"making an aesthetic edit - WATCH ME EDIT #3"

Hi, welcome back to my channel. So in this video, I am doing a watch me edit on After Effects. I'm just filming this intro because it's easier than me just editing one. So yeah, I made an aesthetic edit, I guess you could say. And I just made this watch me edit just to show how I made this edit because I know these types of edits are popular. So this video is to help you come up with ideas. I talk through it to say kind of how I did it. What is that? I just have one chicken strip. I have a voiceover to say kind of how I did it to help out, so hopefully this helps you and enjoy.
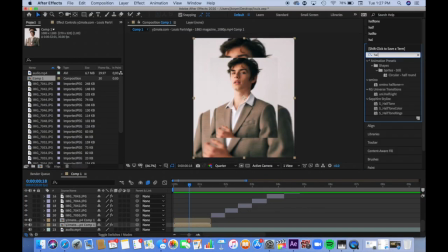(0:37)
So for the intro, I duplicated 2 clips and made one smaller,
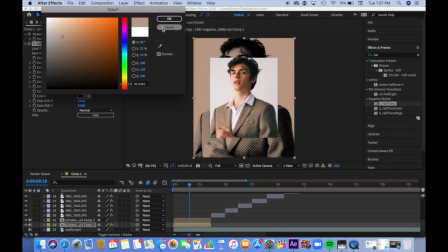(0:43)
and on the back one I added halftone as I usually do and made it beige, kind of like a suit. And what am I doing now? Now I'm adding a black solid layer and using the pen tool to make like a squiggle little thing for the background, and then I end up adding stroke to it so it looks like it's like a pen thing, but I don't know what it's supposed to be.
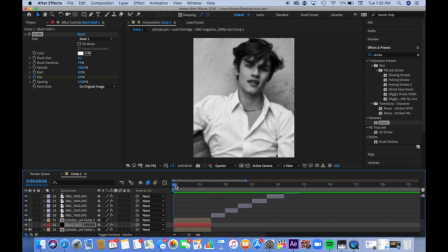(1:08)
But anyways, you add blending mode to it so that it goes onto the back clip.
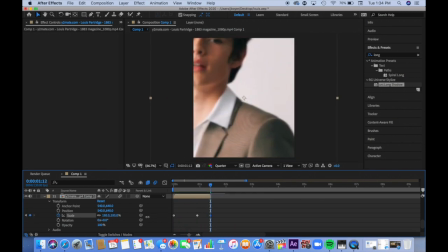(1:14)
And now I am zooming the clip in, or out and then in, just for some movement, I guess you could say.
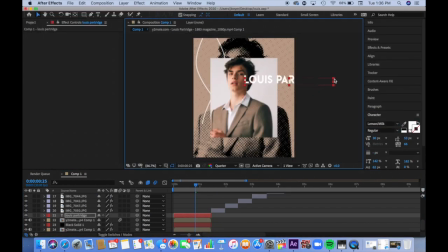(1:25)
Here I am doing my graphing. Now I'm adding a text that says Louis Partridge. Sorry if I say his name weird, I don't know what I'm doing. But I'm just making a bunch of those, and then I add a light leak in a minute.
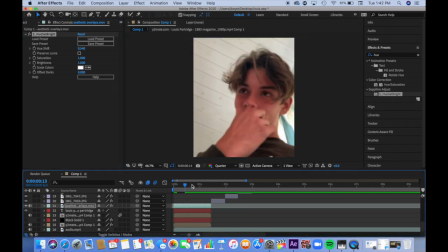(1:40)
And I add the blending mode to pin light or vivid light or something like that,
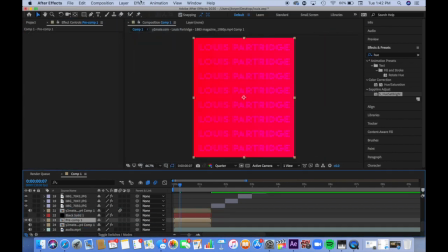(1:45)
so that it kind of flashes so the text goes all cool and kind of blends in with the light leak.
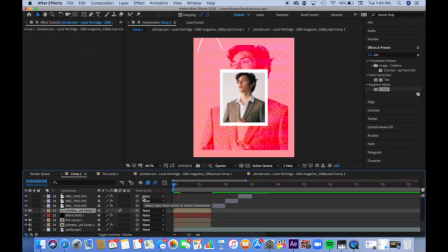(1:52)
And then I put I pre-compose it and put the blending mode to screen so it will show up on the background.
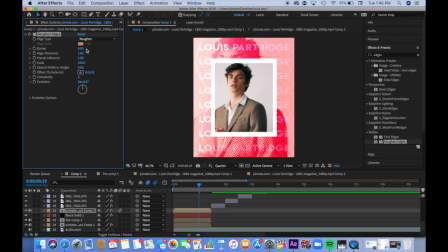(2:00)
And now I added a white solid layer and I'm adding roughened edges so it looks like a piece of paper. So fun. Yep, just playing around with the settings.
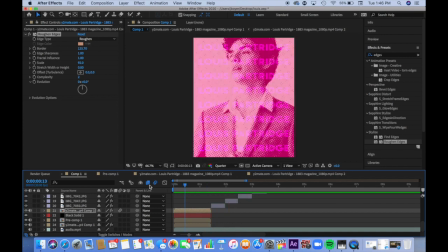(2:16)
I'm just going into the pre-composed clip, just ignore that. Now I think I'm done.
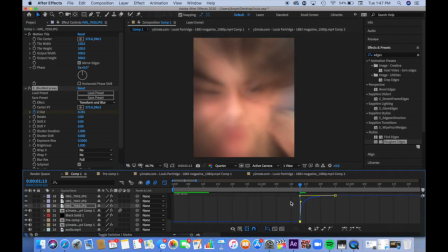(2:22)
Am I done? The first clip? Yes, we're moving on to the next one, and now we're zooming out the next clip, just a nice fun little zoom out,
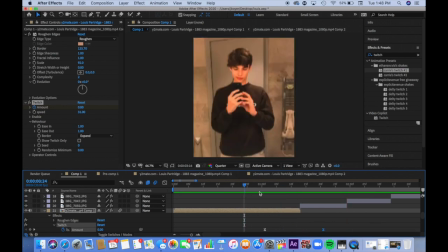(2:32)
and then we're adding Twitch as a shake. Oh, now I'm adding it to the first clip too, just so it's like a smoother transition.
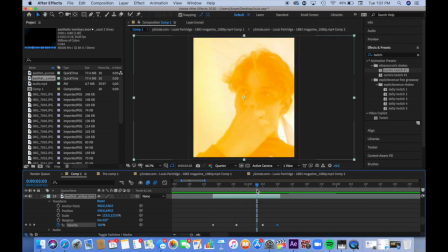(2:44)
Oh, now I'm adding a light leak, so it's not for the transition, it's just kind of there for pizzazz purposes.
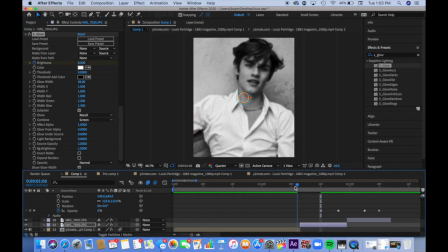(2:53)
But yeah, this is me fading the light leak in. Oh, now I'm adding S_glow, my favorite effect probably. I add it to all of my clips. What, Lou?
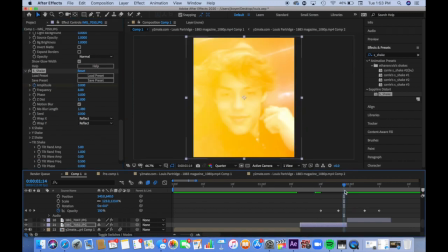(3:06)
Anyways, I'm adding S_shake and turning off the tilt shake and X wrap.
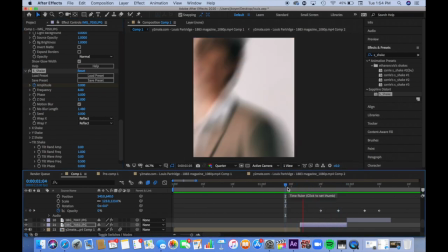(3:13)
So it's like a vertical shake transition. You can kind of watch how I do that. And then I copied and pasted that to my next clip, but then just kind of reverse the keyframes because I'm too lazy to redo it.
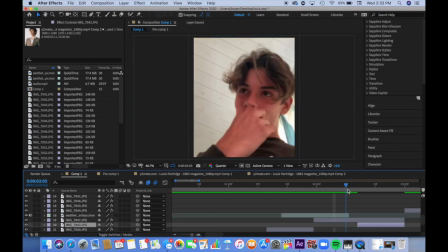(3:28)
So yeah, that's just what I'm doing here.
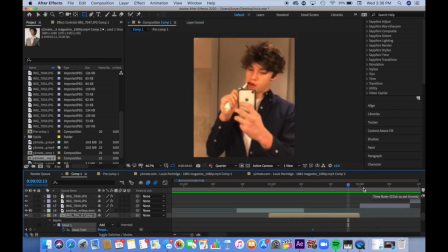(3:33)
Now I pre-composed that clip, and now I'm adding a square mask and
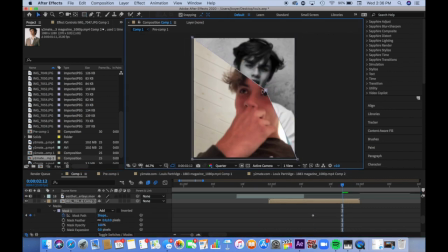(3:38)
keyframing it and then making it into a little diamond thing. It's like the diamond mask transition, I don't know.
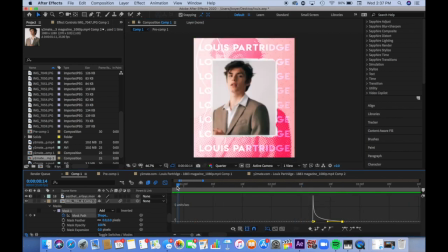(3:45)
It's kind of popular right now, I'm pretty sure. But this is my first time ever doing it, so trying something new.
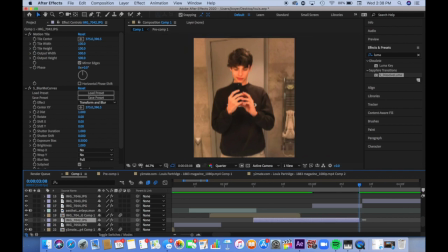(3:51)
Also, it's black right now because there's a glitch thing, but it went away when I pre-composed it again, I'm pretty sure.
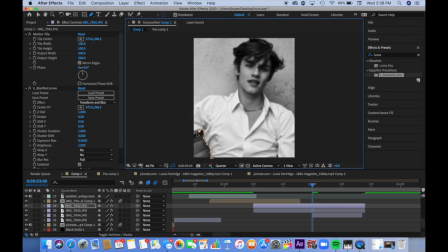(3:58)
So moving on to the next clip, I extended it and duplicated it, and now I'm masking it.